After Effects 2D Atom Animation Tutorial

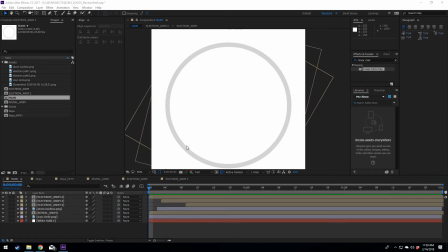Hey guys, this is Kermitly coming at you with another animation tutorial in After Effects. Now we're going to be doing a little 2D animation here, and I'll give you a look at what that looks like. Alright, that's a pretty cool effect right there.
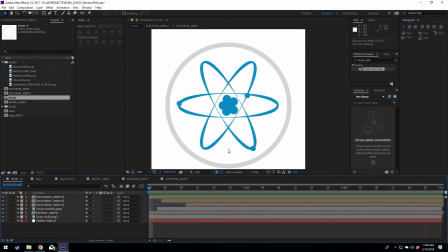Nucleus spins into existence, and we've got electrons circling this. Now let's dive right into this. I want to show you guys how I did this. This is something that the client wanted me to do. They're having me create all these icon animations within this icon circle here for their website.
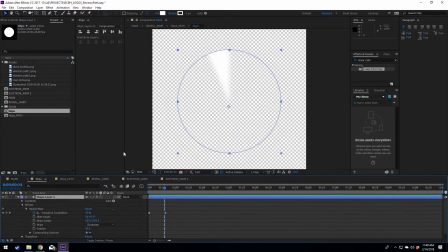So let's take a look at how I did this. First thing I want to look at is the wipe layer. This is the very first thing that I did.
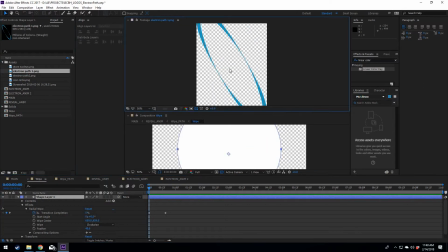I knew right away that, let's take a look here. This guy right here, I knew I was going to want to have a wipe effect on this.
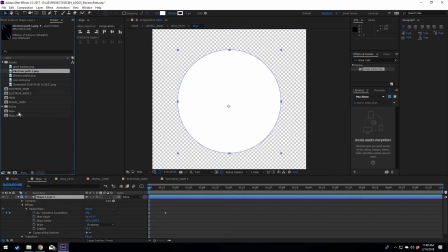So what I did is I created a fresh layer here. I created a white circle with a shape layer, and all I did was I added a radial effect. Pretty straightforward. Boom. I also gave it a 40%, or not percent, but a 40 feather,
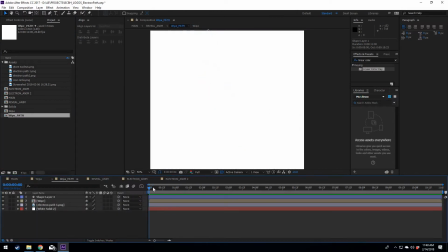because as this thing wipes into existence, I wanted there to be a feather effect right there.
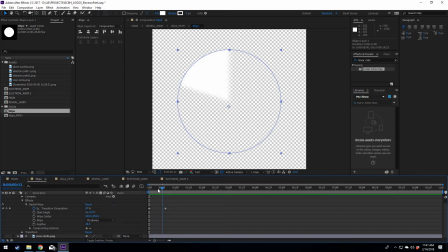Now, one issue that I want to talk about that I ran into right away was the first thing I did was I took this and I resized the thing into the shape that I would need, because I want this radial effect to go right around where this guy is.
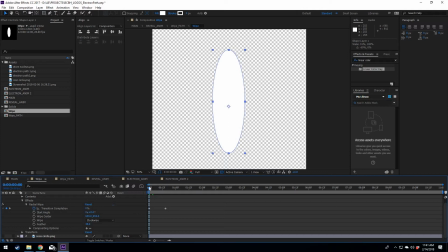Now the problem with resizing it like this is, look at how this radial effect happens. It speeds through the narrow ends, and I wanted this thing to wipe at a constant speed routinely. So instead of resizing it here, I just took that entire layer and I created a new layer.
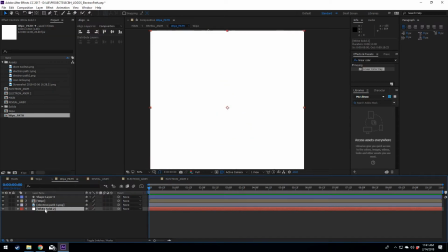There we go. So if I change the color of this guy right here, whoops, let's see, to red, sure.
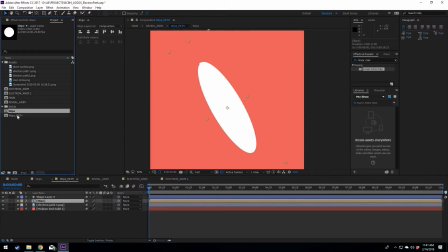Now you can see what I did. I basically took this entire composition here, brought it into this new composition of a white path, and I resized it and moved it so that it was just covering this this guy right here,
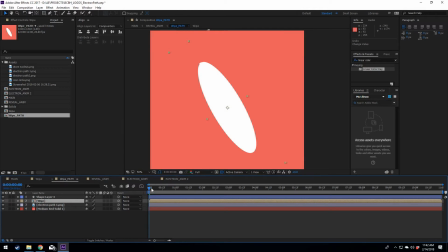this ring. Once I had that, you can see right away it wipes uniformly. Very nice. Constant speed all the way around. That's exactly what I want for this effect. Now one thing you might notice is, what is this little square doing here?
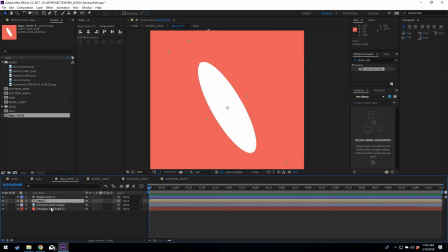Well, I'll talk about that in just a second. So I'm going to go ahead and turn this back to white.
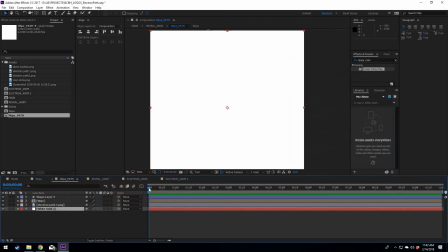White background is what we want. And I used white for this radial effect is because I wanted this thing to look like it's wiping into existence, and we know we're going to have a white background in this project. So once I had this thing resized over this, it's really straightforward.
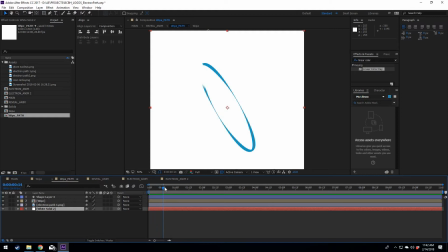In fact, I didn't have to do anything else. There's our wipe effect. Now the one thing that I did add, that I mentioned a second ago, is this little square here.
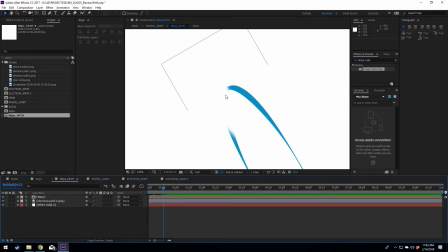Now if we take this out, this looks kind of weird here. I didn't like how that looked as the rest of this was radial wiping it in.
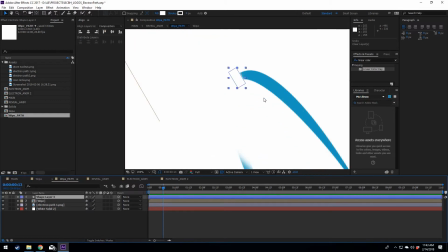I didn't like that it looked faded there, so I went ahead and just put a little box there. Boop. Nice and clean cut.
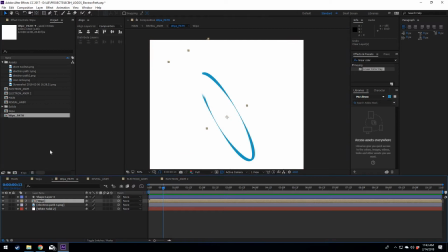So now that we have this white path layer, we can move on to the next step.
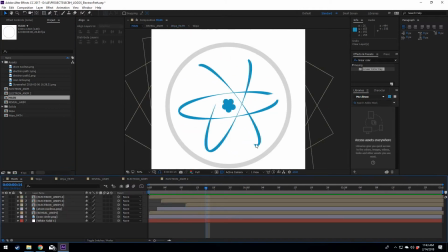Now right now, this is our main layer. Right now we're just focusing on creating the effect on each of these electron paths. So then we'll talk about the core, and then we will also talk about how I added this animation for each of these electrons.
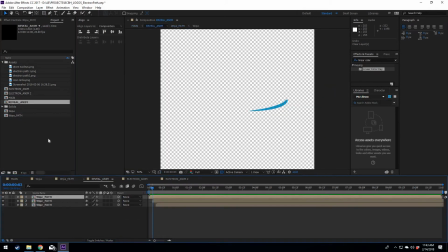So let's take a look at, we just got done with the white path. I took the white path and created a reveal animation layer, or that's what I named it. Really all I did here was I took our layer, or our composition I mean, for the white path.
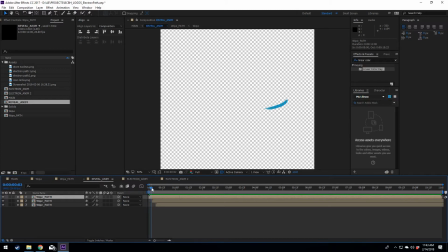I rotated it twice, or two duplicates of it, at 60 and 120 degrees so that they were rotated equally around, and I offset them by, what, 3 frames? 1, 2, 3, 1, 2, 3. Very good.